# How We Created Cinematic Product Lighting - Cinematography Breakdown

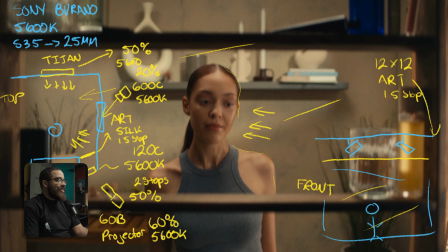And then we have 2 aperture novas. If I had these lights pointed straight down, we would have a lot more spill that we wouldn't be able to control. I like to kind of cross key them so I have more directionality when I can basically connect them to situs,
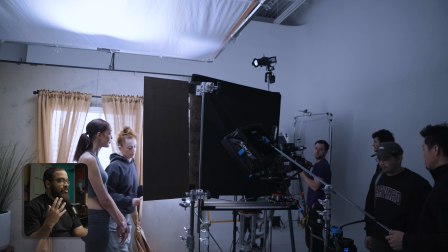and I can tell my gaffer to increase one or the other.
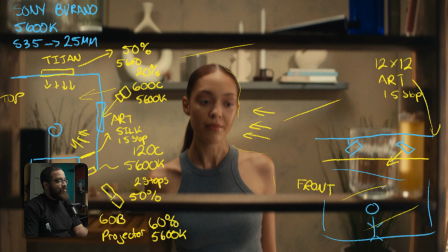And then we mainly had this one in play because this was acting as a backlight and acting as our key light, adding more levels to this side of the room. And because we're hitting the silk and spreading everywhere, we kind of have a more bias on this side. This one is just basically acting as my fill. So I would just label this as a key, and then this is as a fill for my ambient room tone.
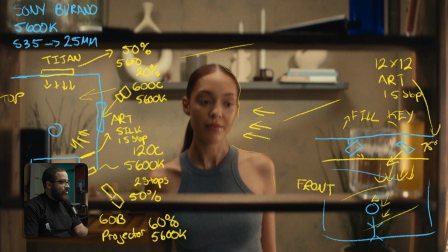And then this was set at usually 75% for the full day, and this was set at 20%. As you can see, we have very even lighting across the whole field, but we do have a bias on the right side of the image, and this is what that cross keying does.
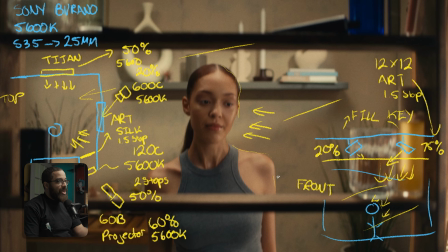I learned this from a commercial that I was on before that I was actually a gaffer for, and I had the lights originally pointed straight down, but I had to get up on a ladder and adjust them,
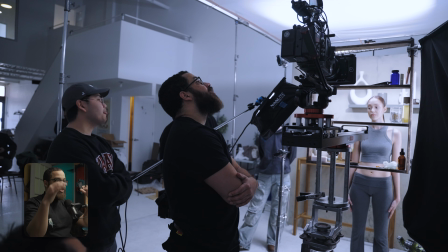so I had more flexibility in shaping the light and being more intentional, not just having the whole room lifted, but a certain side of the room that we have more control.
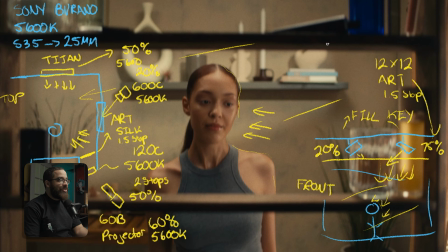So now I can tell my gaffer to basically lift any side of the room that I want. But if we look at our talent specifically, you can see on the light side of the face, and then on the other side, we have something that resembles Rembrandt lighting, but we have different little peaks and valleys of light and dark images.
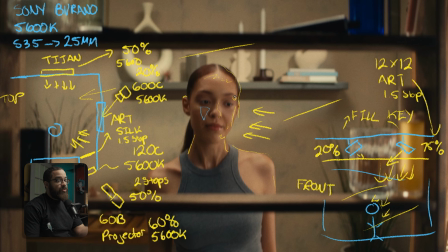So we have so much interest looking at her face as well as our main subject, because we have so many lights in play.
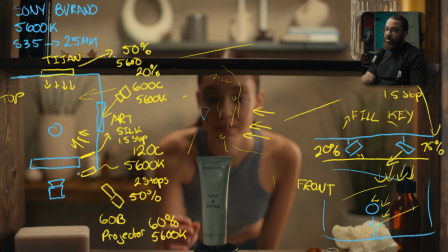And when we did the truck down, we had to actually shape the light even more because we're getting way too much spill from our main key light here. So I had to put up a floppy right there. And that was just killing the spill, so it didn't spill all over there.
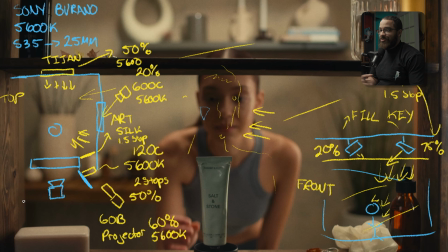But then we found that, this is a little too dark. And that goes back in terms of being a cinematographer and really looking at your image and what are we highlighting.
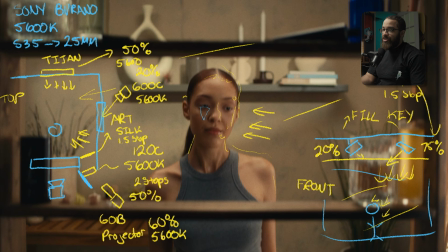Obviously, we're highlighting her at the beginning, but then we changed the direction and racking focus to the product.
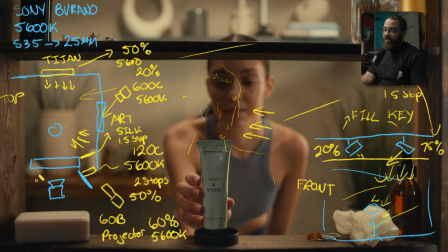So what we're actually going to do is add a little light here. And then this was the Nanlite Pavo Slim 60C. So it's a little square one. The other one, the 120C, was a more rectangle. It gives us more length. And we just need a little light to pop out that. And this was literally sitting at 2% at 5600 Kelvin.
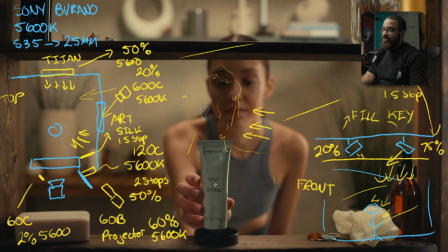And this is just giving some levels back to the product, so we're not going into completely darkness. And we can highlight the product in a subtle reference. We still want to make it feel natural that we're in a cupboard, but we also want the product to be shown in its best light.
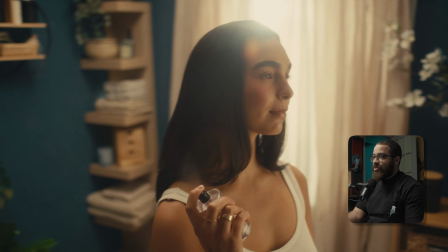And we move on to that even further. This is the next shot that we're going to be looking at, which is the main rotation shot across the piece that we really liked and really experimented with.
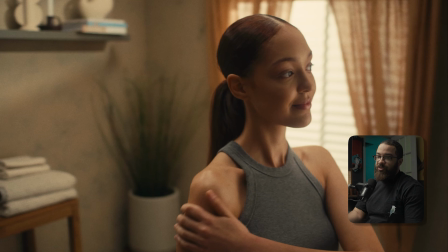And the one I'm going to focus on is the same character that we're using before because the same lights were in play, having that big soft overhead.
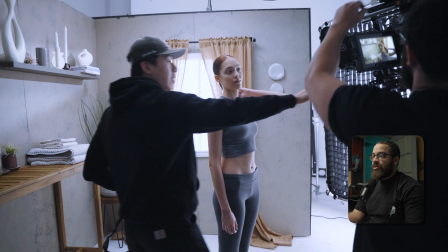But the main thing that we changed here was our key light setup. This was going to be more basically less interest from what we had before.
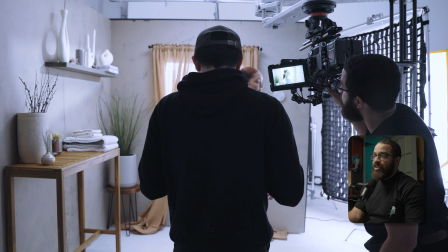And so that means I have a lot more room to light the subject and really highlight and give it a good ratio,
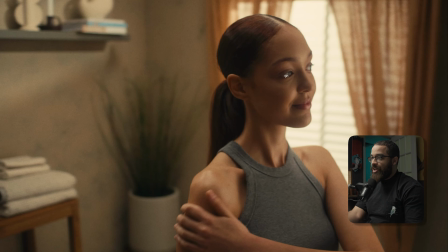as well as having a big soft source so we get a nice catch light in their eye. So if we draw the room again at a top-down angle, we are using the same camera, same settings, as well as we're using a 25mm lenses. So again, we have the 600C and the 60B in play at 5600 Kelvin,
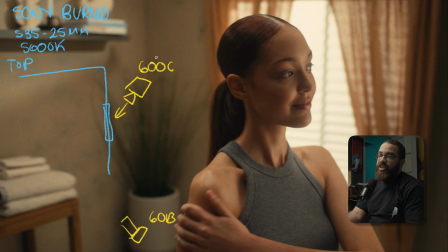and those lights stayed constant through this shot, but then there are some things in change I'd like to focus on. So if you can imagine, we had the dolly out here, and then this was lifted quite a distance, and then we had basically a big arm that was out with a Mitchell point that was able to rotate.
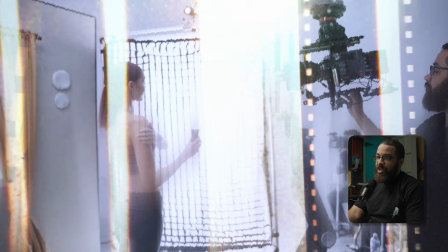So basically we had the camera at this point, this little square here, and then this was allowed to rotate around that central pivot point.
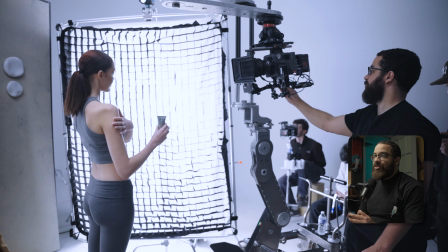If you want to make a rotation shot look consistent, you have to make sure that your talent is standing under a pivot point.
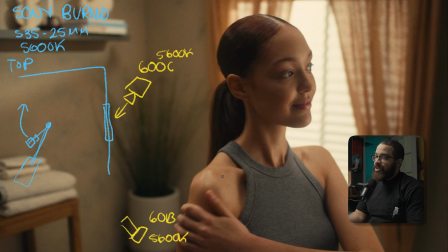And that pivot point for her specifically was her shoulder, because we wanted to highlight the product. Not necessarily her head or anything like that. So we had to get her, basically her shoulder directly under that. So if I draw my talent here, obviously her shoulder's off to the side, and that gave us our consistent rotation.
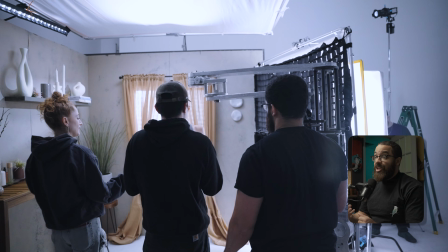And to make this consistent across the whole piece in terms of lighting, even where the flats were, we had to tape and mark everything down.